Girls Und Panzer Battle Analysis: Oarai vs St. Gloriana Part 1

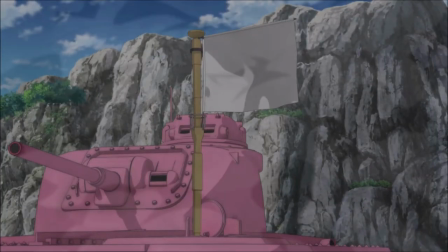244s
Fittingly, as the Freshmen, they are the greenest and least effective team in this fight, which just makes their eventual growth all the better.
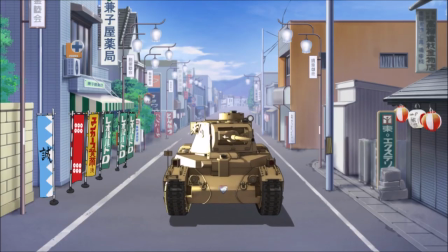251s
Next we have Hippo Team. They know a bit more about tanks and use some of that to their advantage, but they haven't thought things through enough yet,
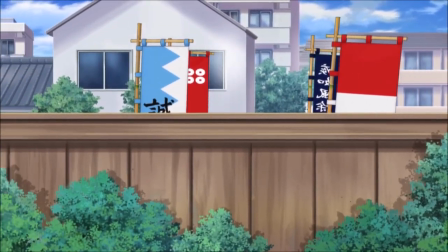258s
and overconfidence bites them as they play themselves thanks to their elaborately decorated tank.
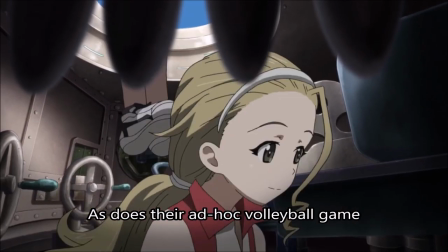264s
As for Duck Team, the shot of them entering the tank visually reminds us that they are athletes,
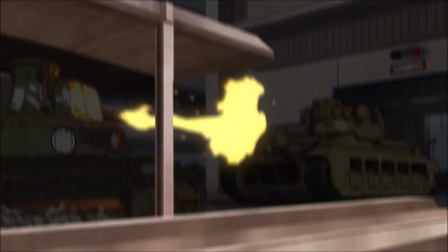269s
and their failed attack on Rukuriri's tank shows that while they've got some good ideas, they don't understand their capabilities quite yet.
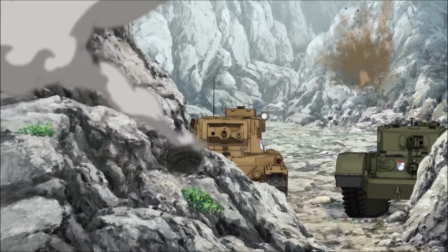279s
And of course, we can't forget Momo's overstressing about everything, and missing every shot she takes.
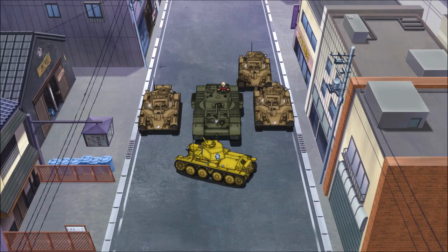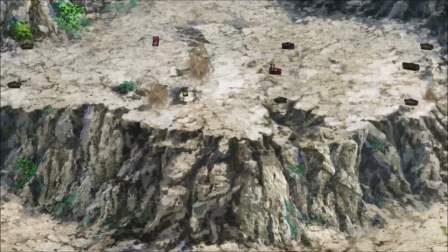290s
In a lot of Shou's action scenes, the stuff we would see side characters doing would be pretty inconsequential.
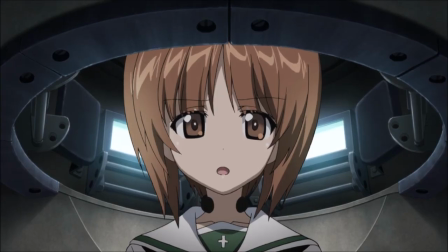296s
But here, they help flesh out the characters a bit, as they are now, while showing where they will be going.
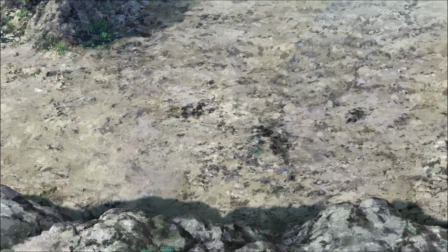301s
These little moments manage to communicate a lot, while not detracting from the action or slowing things down.
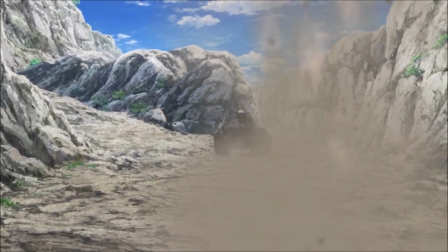307s
Once again, Girls on Panzer makes optimal use of every moment of screentime.
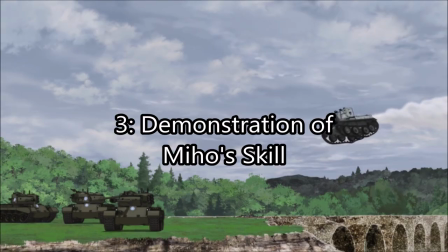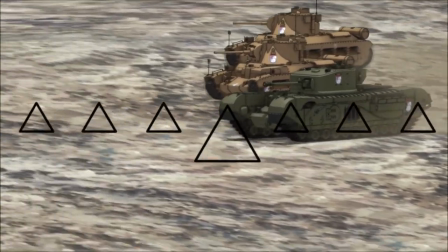317s
A third major way in which this first battle is used to show us an important story and character aspects is in its showcase of Miho's skill.
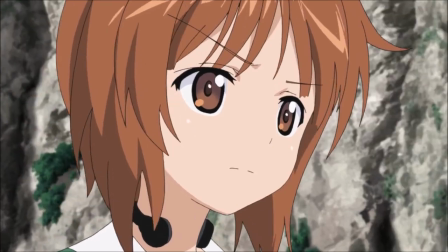325s
By this point, we've learned a bit about her background, her family, and heard that she's a skilled tank commander,
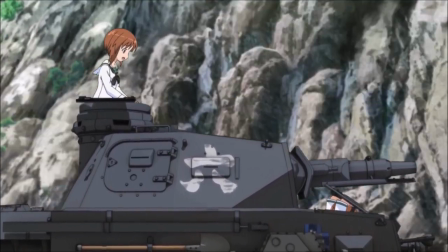330s
but it's something else entirely to see her in action, as much for the characters around her as it is for the audience.
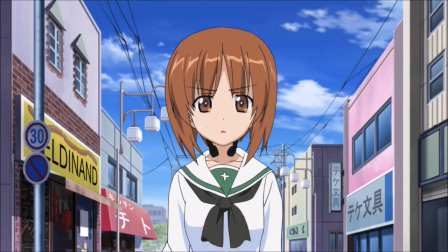336s
Narratively, it's a statement that as raw and untrained as Orai is, they have a chance, even against such a better team.
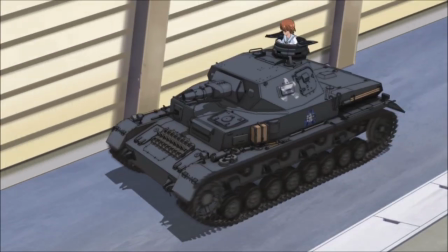342s
This doesn't need to be pointed out by anyone. Seeing it says enough. From a further story perspective,
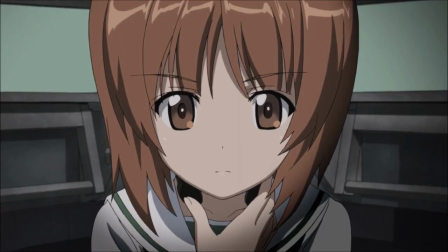347s
Miho's performance here serves both to inspire her team and herself, to also believe that they have a chance in the tournament, and it earns her Darjeeling's respect.
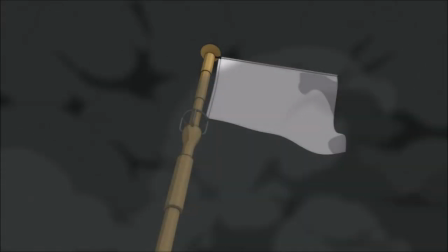356s
Especially considering how poorly we've just seen Orai perform, this battle also had to show us that there is something that they have which could help turn them into a success.
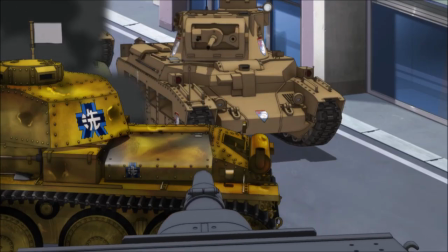365s
Miho is that person.
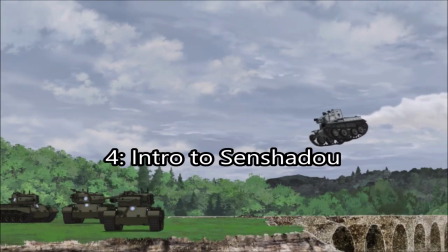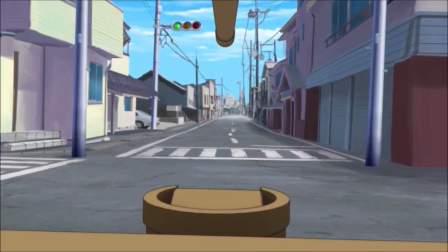372s
While we'd already had that short practice battle, this scene is our true introduction to a proper Sen Chido match.
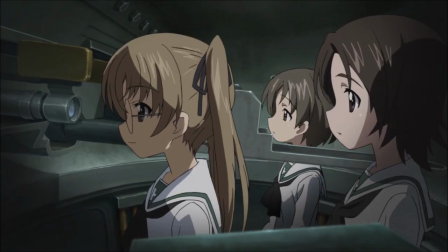379s
Considering how central the sport is itself to the show, this is an important moment, and it also manages to get across to us how things work with minimal exposition.
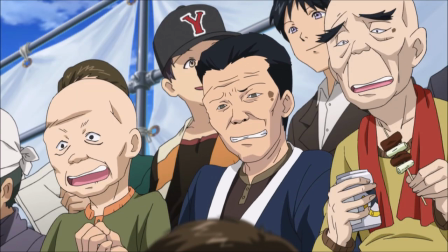387s
There is no scene where everyone's sitting in a room while Miho or someone explains the rules, because why create a new scene and slow things down when you can do it as you go?
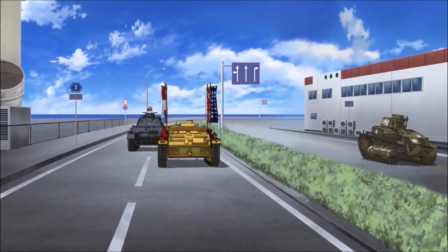395s
Delivering expositional information in small chunks and during scenes that also serve another purpose is really the best way to go about giving the audience needed info.
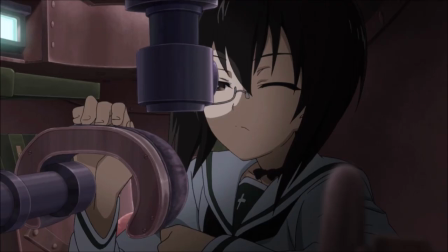403s
It feels natural, doesn't slow the pace, and of course gets the point across. Next time, we'll take a closer look at the technical and tactical aspects of the battle,
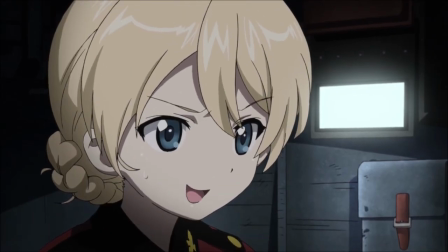412s
as Girls on Panzer's production team demonstrates that they know how to compose a great action scene and have a good understanding of tank combat.
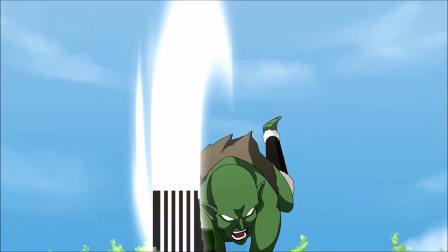419s
So be ready to roll into that next time. If you enjoyed this video and like to support me and what I do here, check out the links to my books and light novels below in the description.
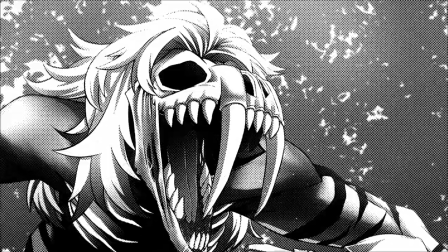428s
A link to my Patreon is down there as well. I've started sharing awesome updates, including completed pages, from my upcoming manga Amaranth Angels on there, and there are other rewards too.
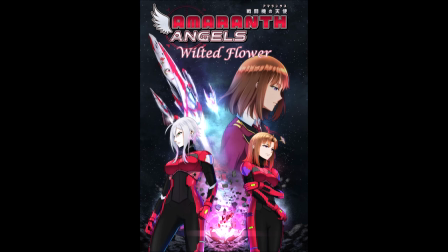437s
As I mentioned at the start of the video, you could also start reading the prologue for free over on Webtoons. Additionally, I've got some cool merch over on TeePublic. And of course, if you have any thoughts on this video, or does anything girls from Panzer related you'd like me to talk about, definitely share them below in the comments.
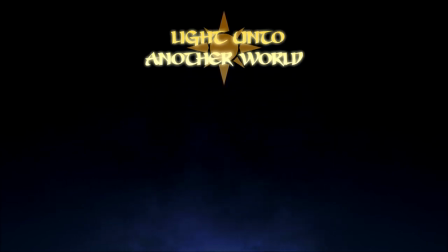451s
I'd love to hear them, and I do my best to read and eventually respond to all of the comments. And don't forget to subscribe, so you don't miss any future uploads.
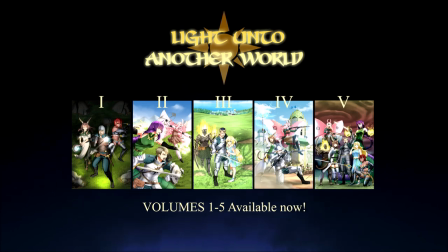458s
I'll also be doing another Dream Tank match stream this Saturday at about 2pm EST, so be there for that.
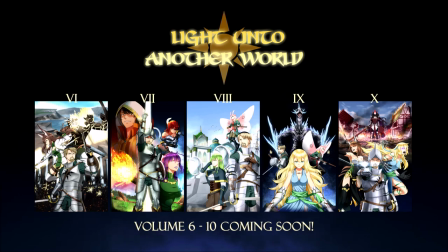464s
That's all for now, so until next time.